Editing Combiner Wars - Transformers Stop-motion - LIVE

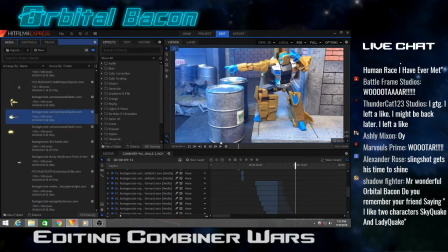It looks like this type of blast is what he's currently shooting. Bring it up here. Here we go.
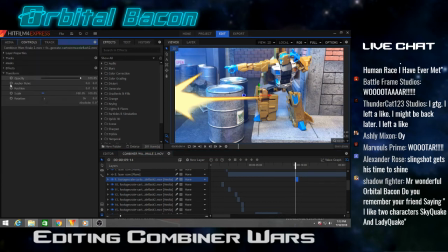So yeah, as you can see, if someone were to just, drop that in, then yeah, I'd be like, oh, I recognize that. And it kind of looks the same. And that's another reason why Swagwave uses these different colored lights to help integrate the effects that I put in,
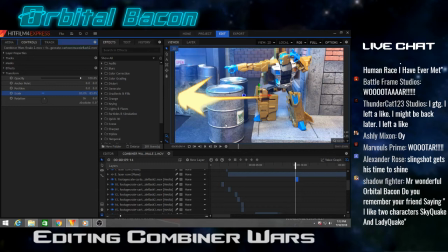because it makes them look like they're actually happening. They're affecting the environment around them. So there's a lot you can do when using the pre-rendered stuff to make it not stand out as just pre-rendered, and it shouldn't take people out of the moment of your videos.
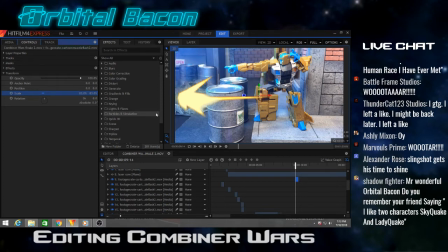All right.
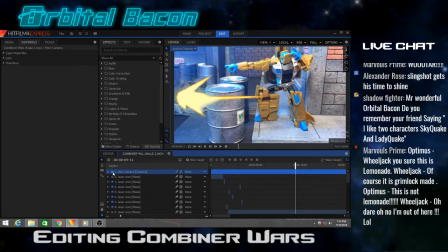That's all that happened. All right. So what I did now is just add a camera layer, even though I'm not going to be doing any camera movements just yet.
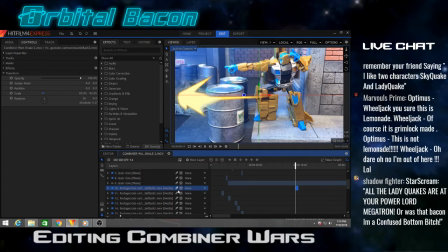But what that allows me to do is with a camera layer on, you can set things to a 3D plane, which drops down this additional rotation options. Like at first you just had the Z rotation, which spins it normally,
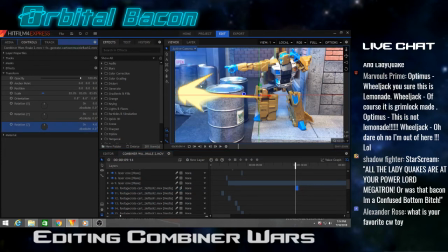but I don't want to just spin that 180 degrees, because then the larger part will be on the bottom and it'll look kind of funny. So now that it's a 3D thing, I can flip it like that. And just shrink it down a bit.
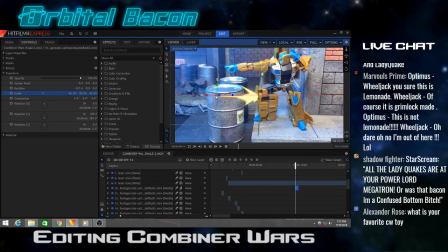And get it over into position here. And see, that's like pointing like straight out, but his arm's down a little bit. So I always just try to look for little details just to make it match up with the scene a little bit better.
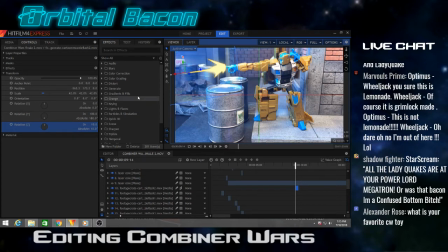See, that looks more natural, like he's firing down. And so now what I'll do is blend it in with the add option.
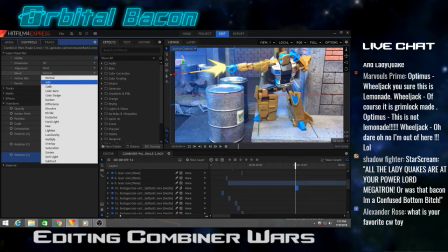Instead of normal blend, I'm going to use add. And now that looks like a light source coming out of there.
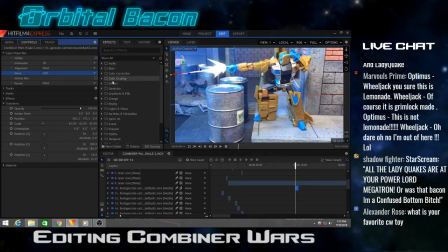And then under color grading, if I go with hue shift here, shift it to, let's see, 70 is a little bit green.
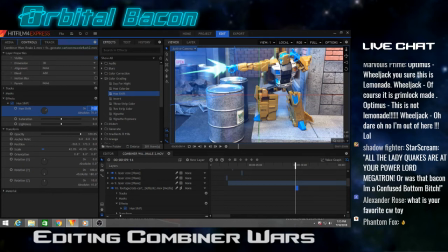Let's try 140. There we go. 140 looks blue. You can barely. It's very subtle, but see, that's usually what works the best, is subtle stuff. Because it's depending, again, it depends on the look you're going for. If you want something real cartoony, then you want it to stand out and have edges and borders.
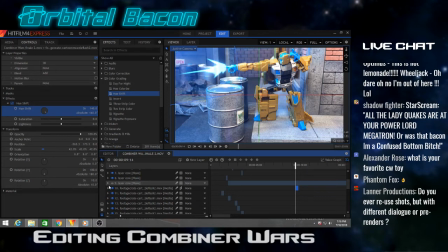But if you're trying to blend it in, then so it's just got this subtle blue glow to it, and along with that light that Swagwave added, it's a nice effect for the gunfire.
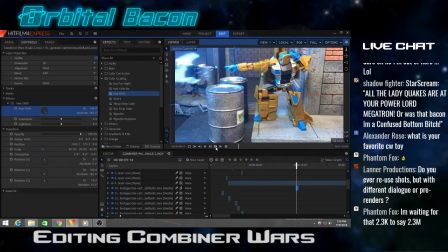Alright, so looking at it now, as I advance, he's got the light flashing again rather quickly. So instead of this one shot, I use this muzzle flash here that's just a single shot.
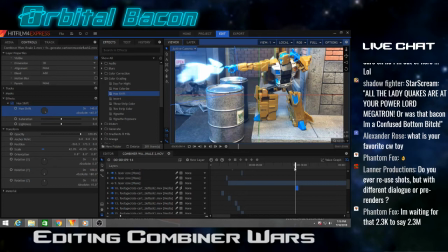So I'm going to go back instead and use the more of like a machine gun looking one. What is my favorite Combiner Wars toy?